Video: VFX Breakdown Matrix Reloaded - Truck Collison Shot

Hi, this is John Gaeta, and this is the anatomy of a shot that we would call the truck top crash.
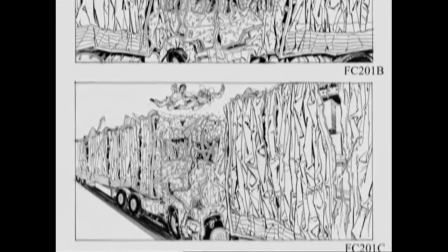What you're looking at here are the conceptual drawings of the truck top crash as drawn by Jeff Darrow in early 2000.
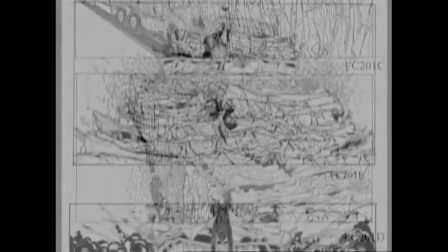The the hilariously Darrow-esque
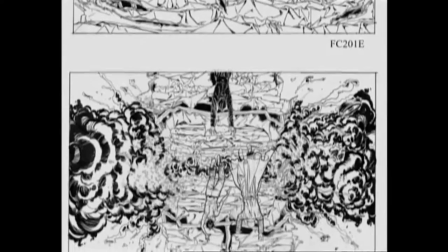detail level is obvious as you pan across and see just explicit,
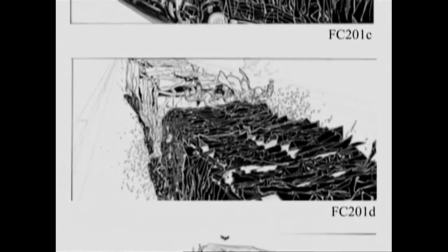almost psychotic amounts of debris and destruction in every segment of this crash.
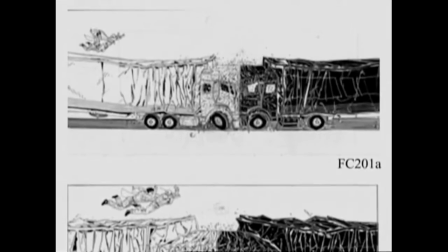These conceptuals were later redrawn by Steve Skroce as a
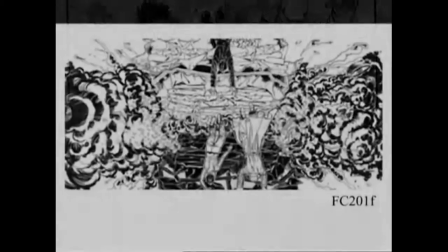sequence including more action like the save of the characters by Neo.
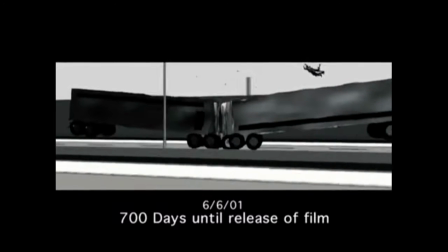What you're looking at here is early previs. There are a number of criteria that we're trying to work out.
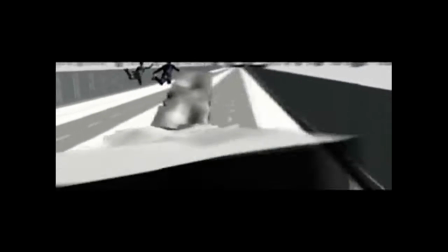It's a very wide-angle shot, so the speed of the camera is an issue.
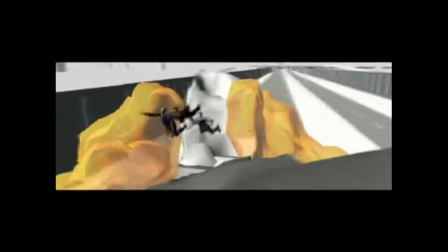We have a long way to cover, and we have a lot of specific subjects that we need to show at the right composition.
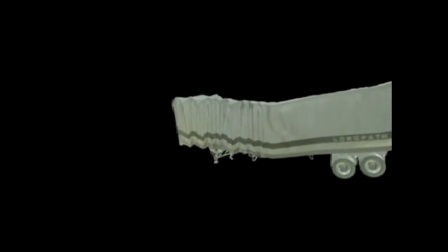These two trucks are virtual replicas of two tractor trailers that Owen had designed for this chase.
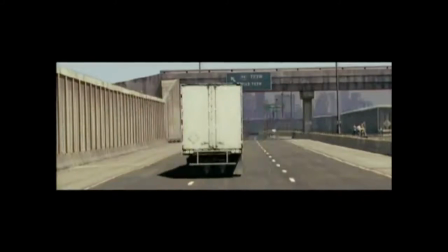They were measured, digitized, photographed, and reconstructed using image-based rendering and lighting methods. Once the collision occurs, there is a merging of the two cabs,
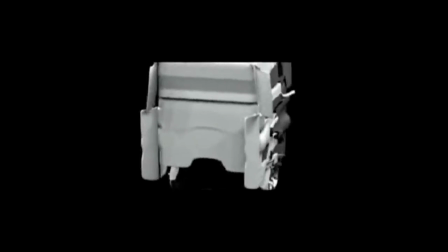which was a purposeful design, sort of a yin-yang idea where they would fuse to become one. We wanted to make it clear that the two agents were no more.
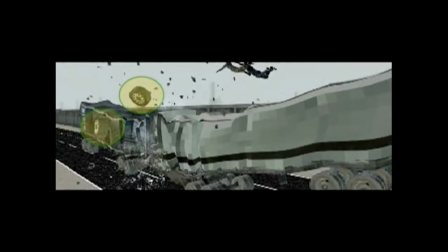The tires that bounce off are hand animated so that they look cool and tumbly.
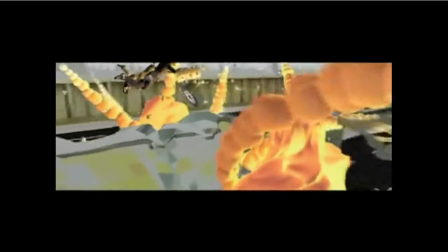The flame underneath was originally derivative of some pyrotechnics
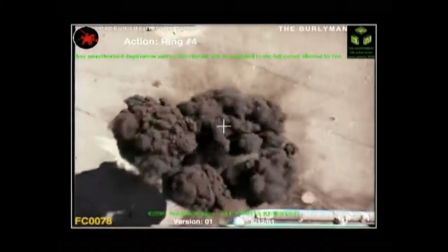that Clay Pinney had done for us and eventually replaced with CG flame.
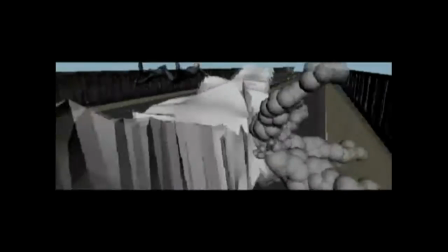We wanted to move under and through the tentacles of flame,
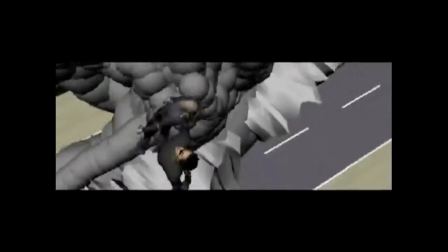but there was a certain difficulty with getting the shape exactly what we wanted at the exact moment that we wanted because we were simulating it.
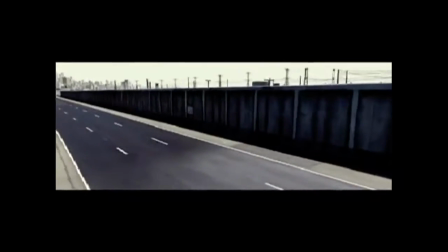The entire freeway in both directions is a virtual version of the set that we made in Alameda.
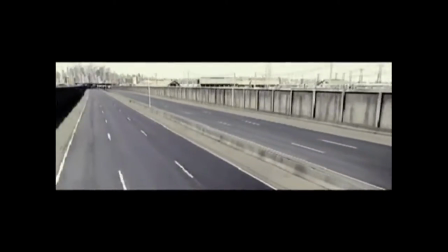In this particular shot, all the surrounding city stuff are 3D matte paintings.
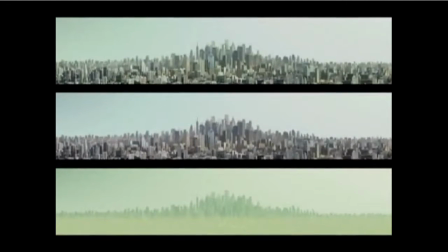Lots of details out there which are probably blurred to death in the final version.
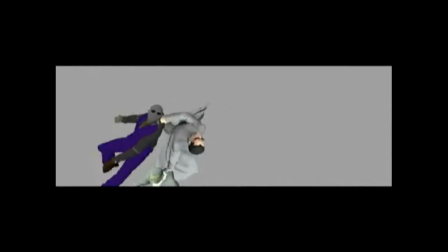All the performances are a combination of hand animation and motion capture for the bodies, but it's all universal capture of Morpheus and the Keymaker.
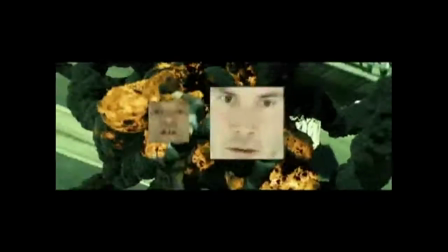And some of the coolest UCAP results that we had were from these two characters.
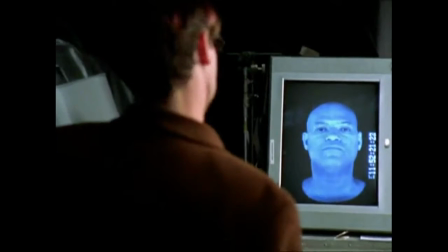We had Lawrence in the UCAP system, and he was hilarious and very adaptive in that technique.
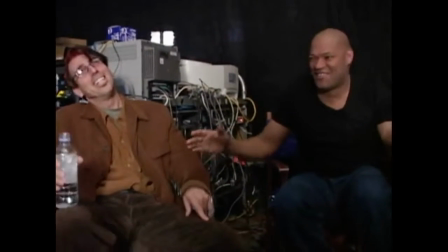We had a great time, actually, in his capture.
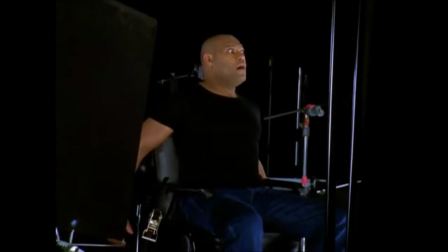He, for this shot, really had to just look like a dude that was terrified, like this was the complete end of everything.
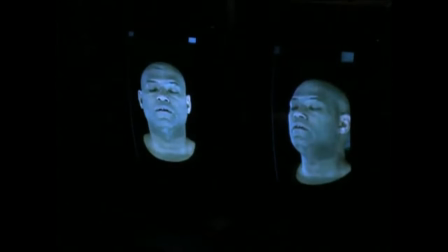But that being said, he gave a very gestural, complex expression,
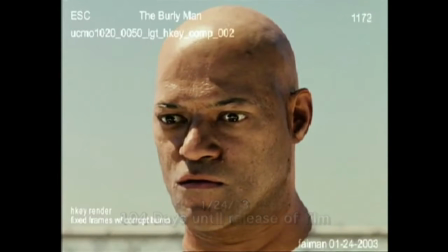really showing the incredible nuance of the human face.
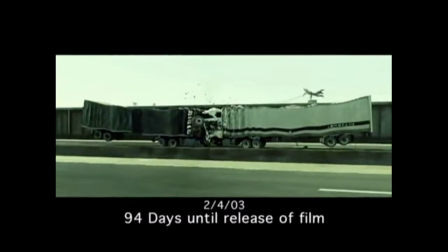With these later versions, you really start seeing the amount of debris starting to stack up.
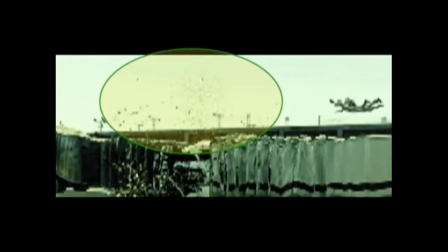You have shattering, exploding glass coming from the center. You have engine parts and pieces that are emanating out of the center.
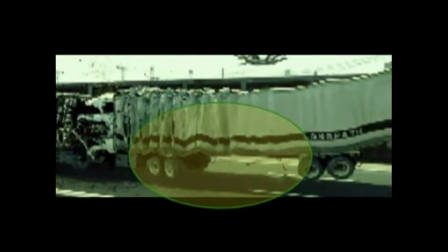You have breaking axles and tires happening underneath. You have things pouring off the side.
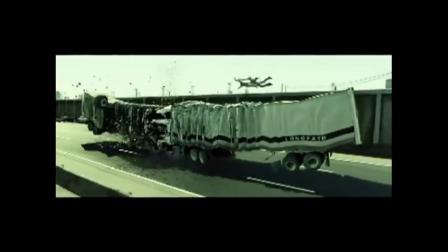Lots of these ripples spew little shredded pieces of metal out with them.
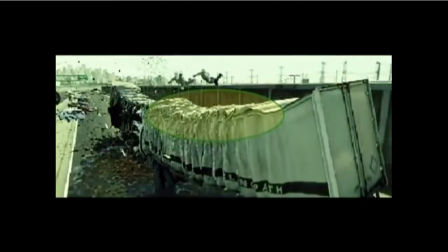Rivets popping along the edge here. Pop, pop, pop.
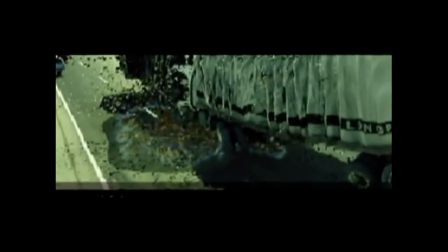Here's a better look at the spilt gas on the ground initially ignites.
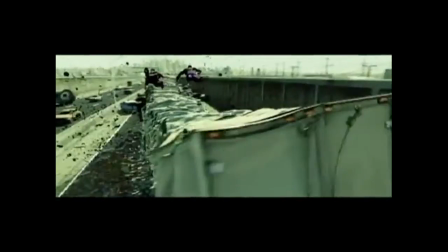You know what's going to happen next.
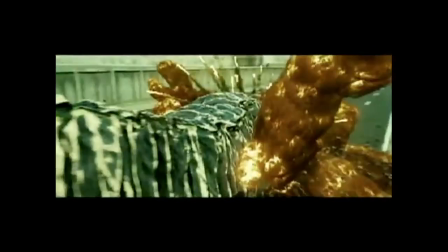The flip side, where the explosion occurs, incorporating our tendrils or tentacles of flame,
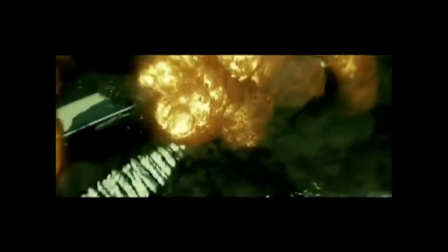which are almost like an oil-based type of explosion where you have the black smoke, which is what we like.
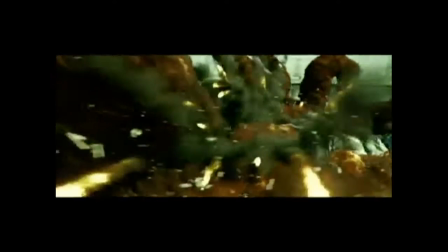Lots of flaming shrapnel, things of that nature.
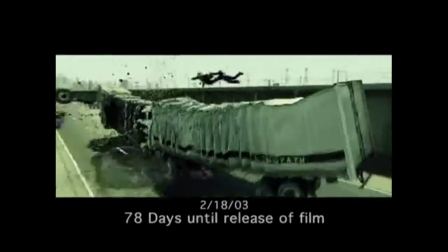So we're getting further into the production now, and we're starting to stick in virtual cars that are based off of cars from the chase,
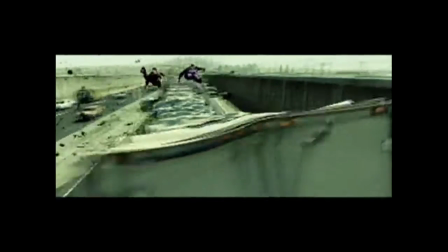and starting to put in background details that help us get a sense of scale and height.
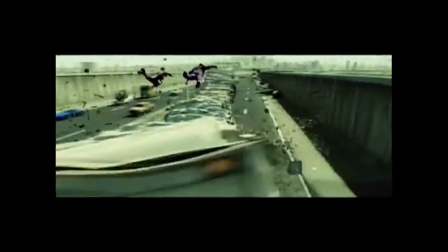There's some very good hand animation in this.